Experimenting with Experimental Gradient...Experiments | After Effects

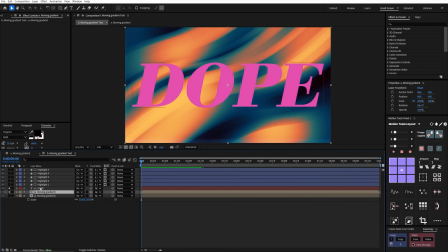4:09 So let's turn that on. Then the next thing I did was use our text as a matte for our gradient.
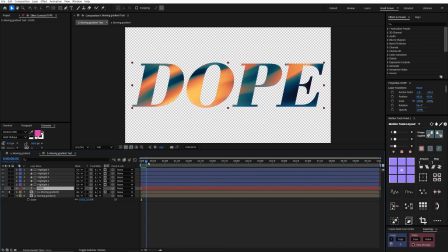4:15 So let's turn off our text layer now. So the gradient is moving inside of the text layer. Now I brought in another one of our moving gradients,
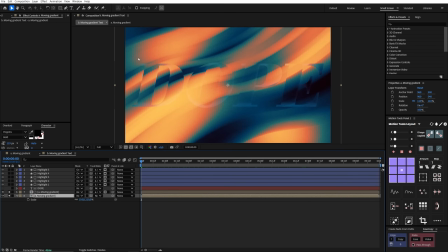4:23 except this time I scaled it up to 110 to differentiate it from the text and make the text feel a bit like glass. So it has this almost translucent feel to it. And then finally, I created all of these highlights, and as you can see, they're also set matted to the type.
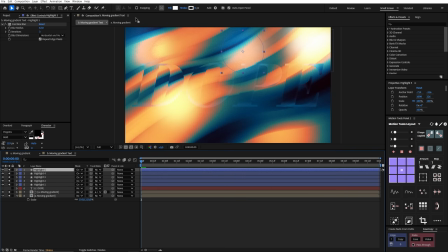4:38 But if I remove this matte, you can see that these are just a bunch of white circles with a fastbox blur with an overlay blending mode.
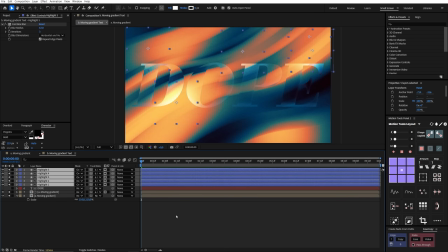4:45 So I'm going to set up the matte again. See that our highlights are matted to our type, and it just means I can add a little bit more visual interest and make the type stand out against the background. and there you have it.
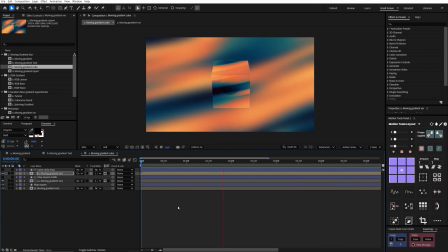4:56 So now we're moving on to our gradient cube. So let's get into it. Let's start with the background.
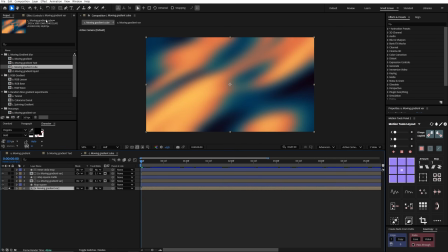5:01 I'm just going to solo this layer so you can see exactly what I've done. This is just our same moving gradient, but I've used the version without the grain, so I can drop in a fastbox blur and another grain on top of that.
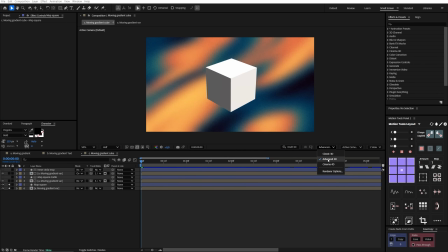5:12 Now, the next thing I did was create this map square, and I did this inside of the advanced 3D renderer because that automatically creates this lighting effect. But let me just quickly show you how I did that. So I'm going to unsolo these and I'm going to create a new square just like that.
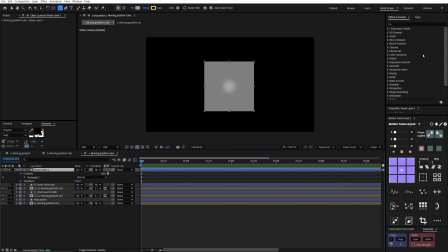5:27 I'm going to solo that layer and let's make sure the anchor point is centered. We can just also align this to the center of our composition.
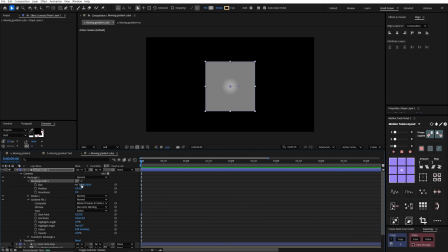5:35 Now I'm going to twirl down the contents and I'm going to go to rectangle path and I'm going to make sure that this is just 400 by 400. Then I'm going to toggle the switch so I can turn this into a 3D layer, and that opens up these geometry options and material options.
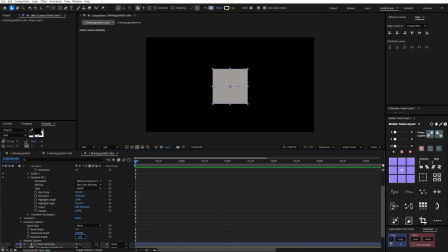5:48 I'm going to twirl down geometry options and make our extrusion depth 400. And that just means that we'll have a perfect three-dimensional square with equal sides.
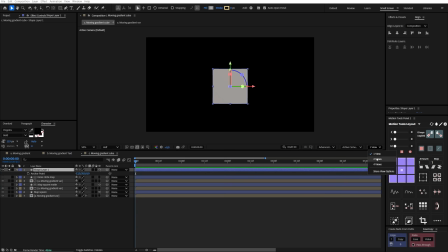5:57 Now what I'm going to do is hit A on our keyboard and I'm going to change to 2 views so you can see what's happening a little bit better.
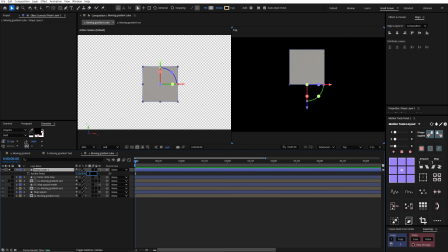6:03 And I'm going to make this 200. You can see that pushes the whole square forward and centers our anchor point because our square is 400 by 400, so 200 will be the exact middle.
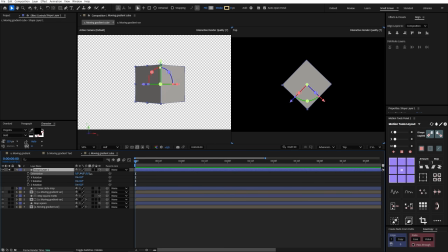6:13 The next step was to open up our rotation properties and just rotate this along the Y and along the X. Somewhere around there, I just eyeballed it. As you saw from the example, this was moving in a kind of random way, and the way that I did that was just dropping time expressions onto each of these.
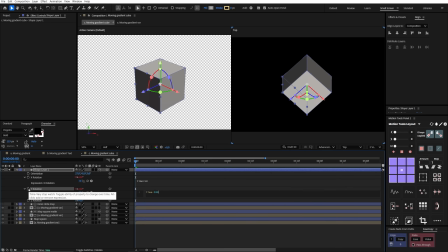6:29 So time times 50, time times 100, and time times 75.
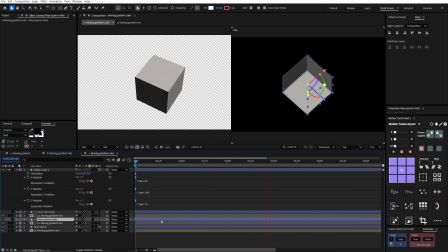6:35 Something along those lines will do. And you can see that just gives us this random rotating behavior.
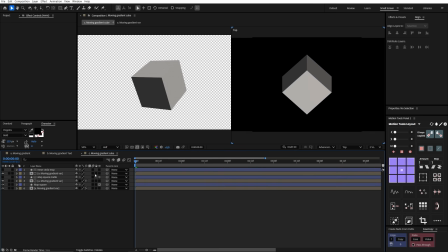6:40 Okay, so I'm just going to delete this so we can talk about the rest of the animation. And I'm going to change this back to one view.
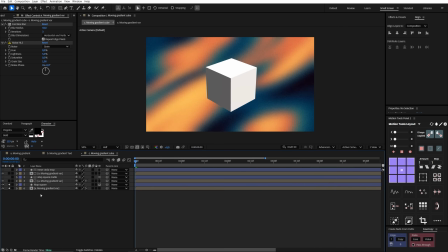6:46 Now let's get back to where we were. So here we have our background and our map square. And then I brought in another instance of our moving gradient. So I'll turn that back on and I'll take off the displacement map.
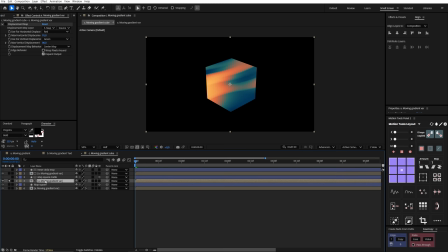6:58 I'm also going to solo just that layer so you can see what's going on. Now I created a map which is just a duplicate of this map square, and I used that as a matte for this layer, so I'm just going to undo that.
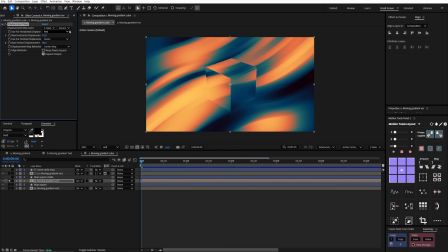7:08 So here we have our moving gradient and I dropped on a displacement map, and just to give you a sense of what the displacement map does, I'm going to turn these both back to 0. The way that the displacement map works is that it shifts the position of your objects according to how dark or light the values are.
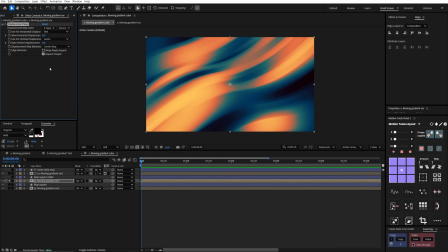7:24 And I have a much more detailed explanation of how this effect works, and I'll link to that video below. So if we apply the displacement map effect, I'm just going to quickly reset this, turn that back on. As you can see, nothing happens. But if we go and set this to our map square, you can see we get a slight shift, and that is because we have 5 set on both of these values.
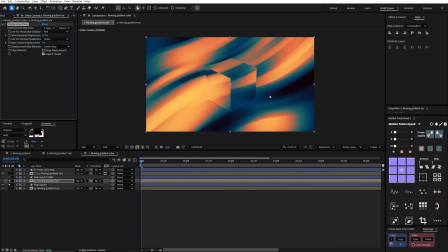7:43 If I increase that, you can see what starts to happen. It's taking this background layer and it's moving it according to the grayscale values on our map square.
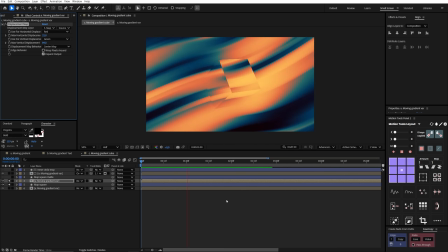7:51 So you can make this a bit subtle or not too intense, and you'll get that almost glass-like feel with this particular background.
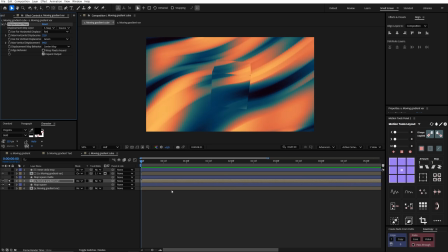7:58 And I think this is already pretty cool and definitely something that you can experiment with. But of course, this is not where I ended up because I wanted to do something slightly different with the background.
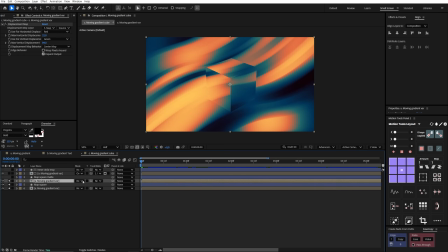8:07 So I'll turn that back on. And the way I was able to get the background to appear was, again, using this map square as a matte. So I'm going to set that up again, and there you have it.